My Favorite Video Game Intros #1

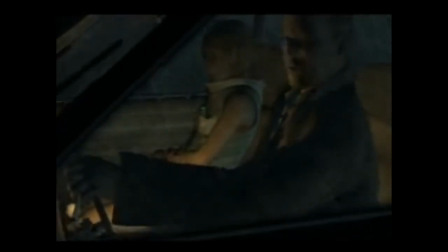Cheating a little bit, I would say this intro makes me feel stuff after the fact,
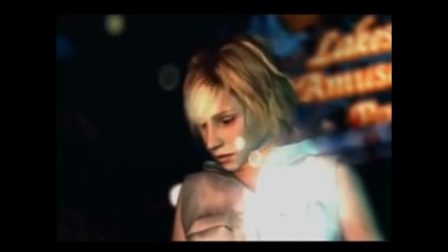like for example pity for the main character Heather Mason, who I fucking love.
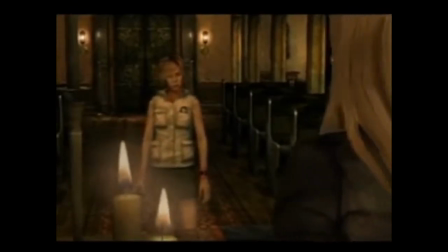It's 2003, so the song is more early 2000s rock that has kind of been left over from the generation beforehand that was drowned in grunge.
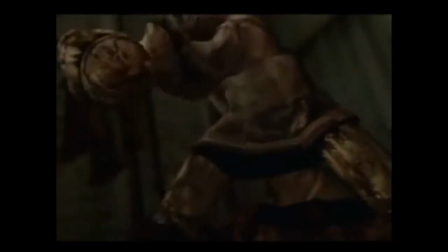It definitely is trying less to straight up horrify us and instead show us visuals that are tormenting our main character,
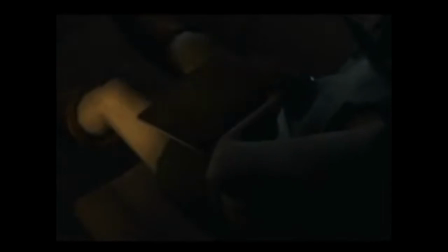a teenage girl who has gotten herself into something she could never be prepared for. I love this video and I love this song, and I love Heather Mason like I said before. For a good video on why Heather Mason is so awesome, check out Dradex's Heather in Wonderland.
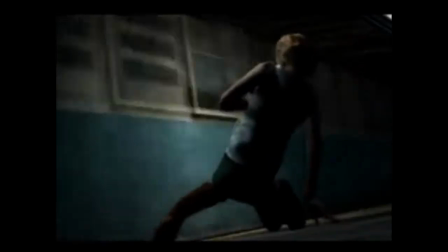It's fantastic.
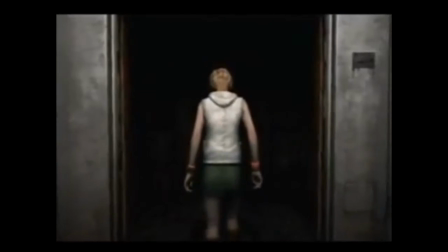There's more of a focus on character in this one, and a center on how Heather is reacting to the world around her, which again sets up the rest of the game perfectly.
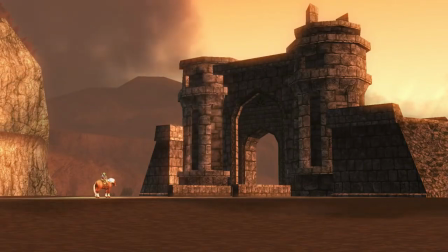Hey-ya!
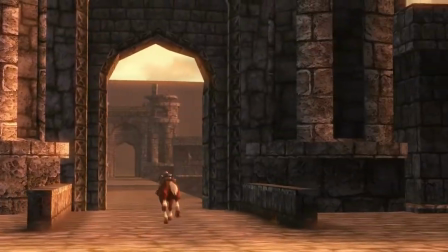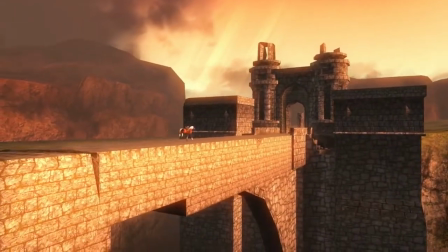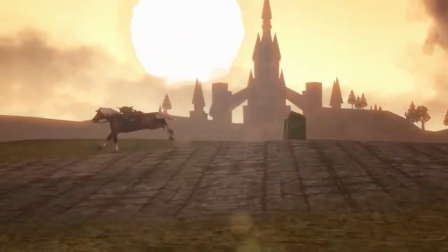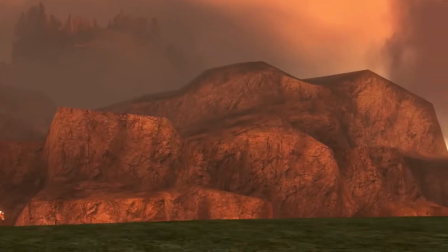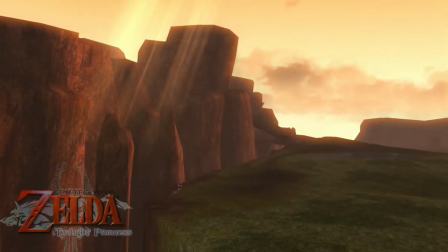Am I cheating again? Possibly. The intro to Twilight Princess could be more seen as a title screen, and yet... it is.
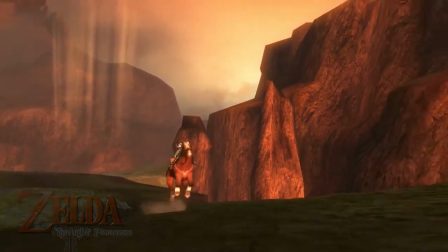I know. It is. But I think it's so well done and put together that I had to mention it.
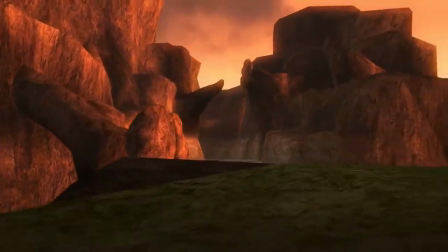From the second you boot up Twilight Princess and hear the operatic chant singing the theme to the game,
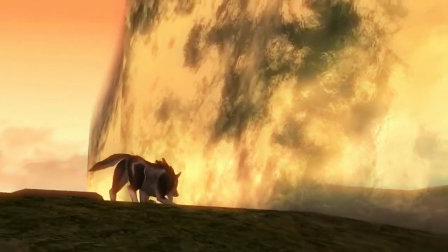the yah we hear from Link on the horse, the landscapes we see and the galloping of the horse over those landscapes,
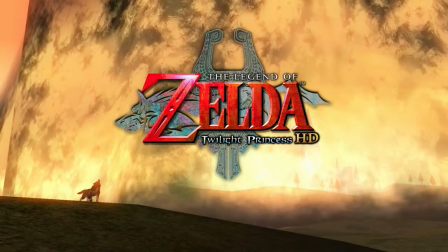and even the dramatic ending to this title screen intro. I really fucking love all of this.
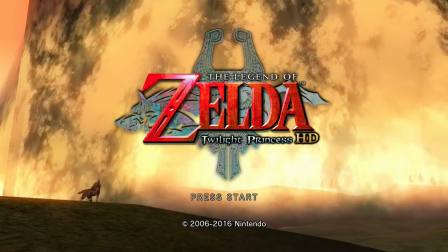All of this. While it does not really set up what is coming for the rest of the game, it does show us one of the few instances that Link will be alone.
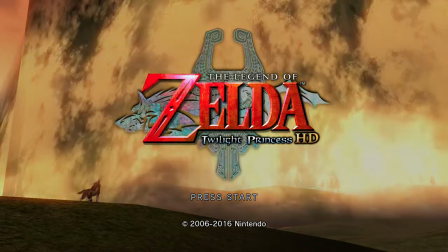For the rest of the game, Link is joined by the greatest companion ever, Midna, for the whole game.
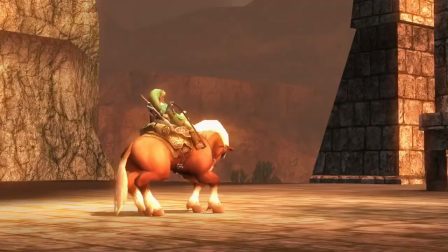It's a stark difference from the whole entire experience of Twilight Princess, and that's what makes this intro special to me.
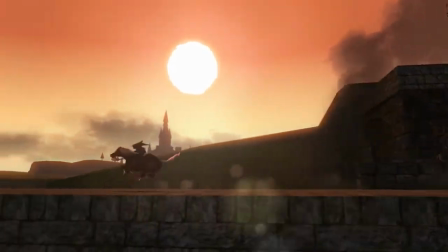In terms of my own perspective, this intro gives me a moment to breathe,
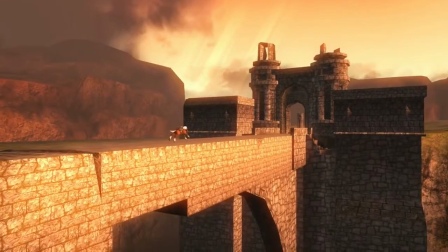to prepare for a boss I'm about to fight, for a dungeon I'm about to explore, or even a story beat I'm about to cry for.
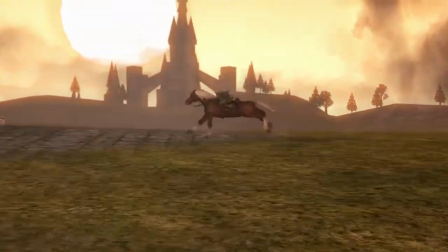This intro, like many others on this list, and like all others on this list, should not be skipped. I'm getting chills just thinking about it. I can hear this intro as I sleep.
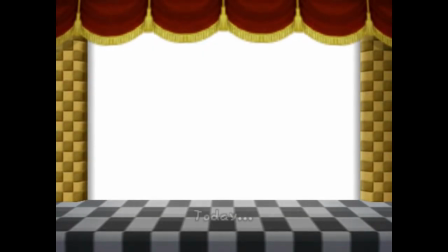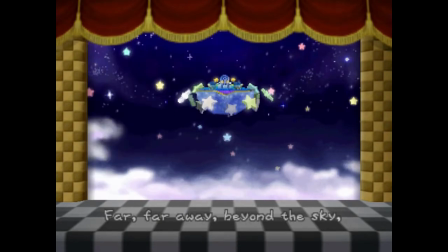Let me tell you a story about an intro that tries to tell us a story.
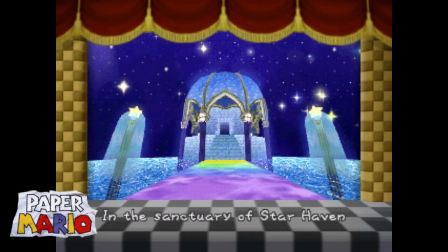A game that I think is actually perfect. A game where I can find no flaws and the intro is no different.
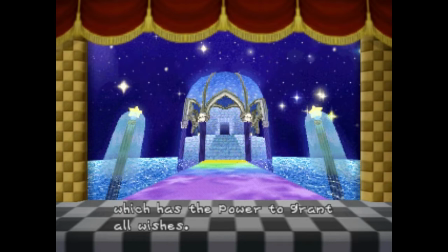Like we are a cozy child listening to our mother, we are being read the history of an item that will become very important to us as the game will go on.
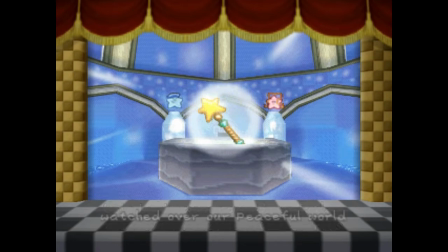The Star Rod. The music is soft and feels tingly in its nature. With visuals that look like a pop-up storybook that takes an evil turn, it is perfectly reflective of the game we are about to play through and tells us why the story is no ordinary
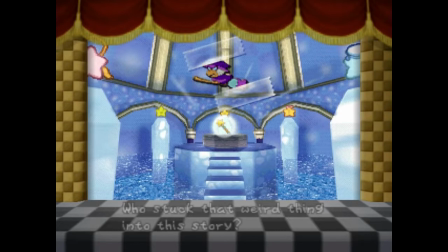Mario story and the world we are witnessing is one of the most fleshed out stories not only Mario in general, but Nintendo as a whole.
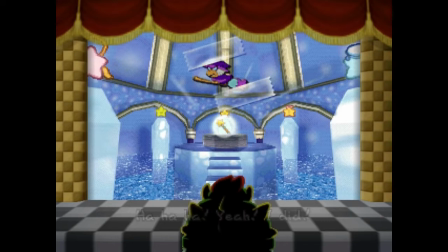While some might not find this opening to be very visually pleasing, and that is to be expected with an N64 game, my nostalgia goggles have nothing to do with this.
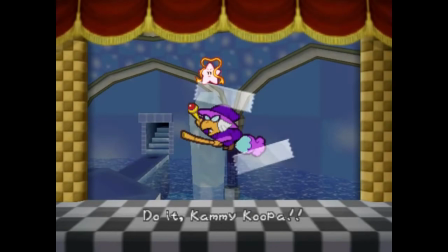I played this game for the first time last year, and it is truly stupendous.
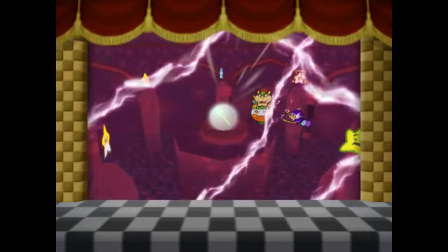It's all done in good fun like most Mario games, but there's an element that rewards people for not skipping.
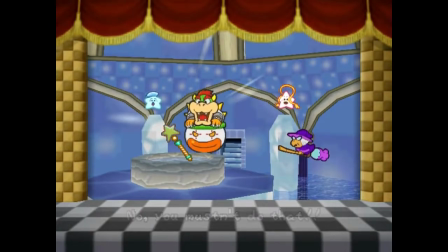If you watch this, you understand the lore better, and you understand why you are doing what you are doing.
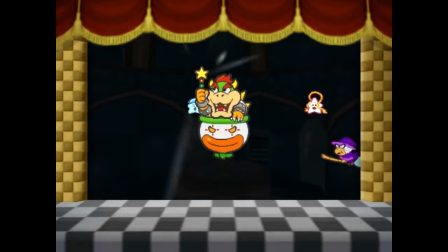And that makes this intro almost essential to watch, along with all of its beautiful visuals.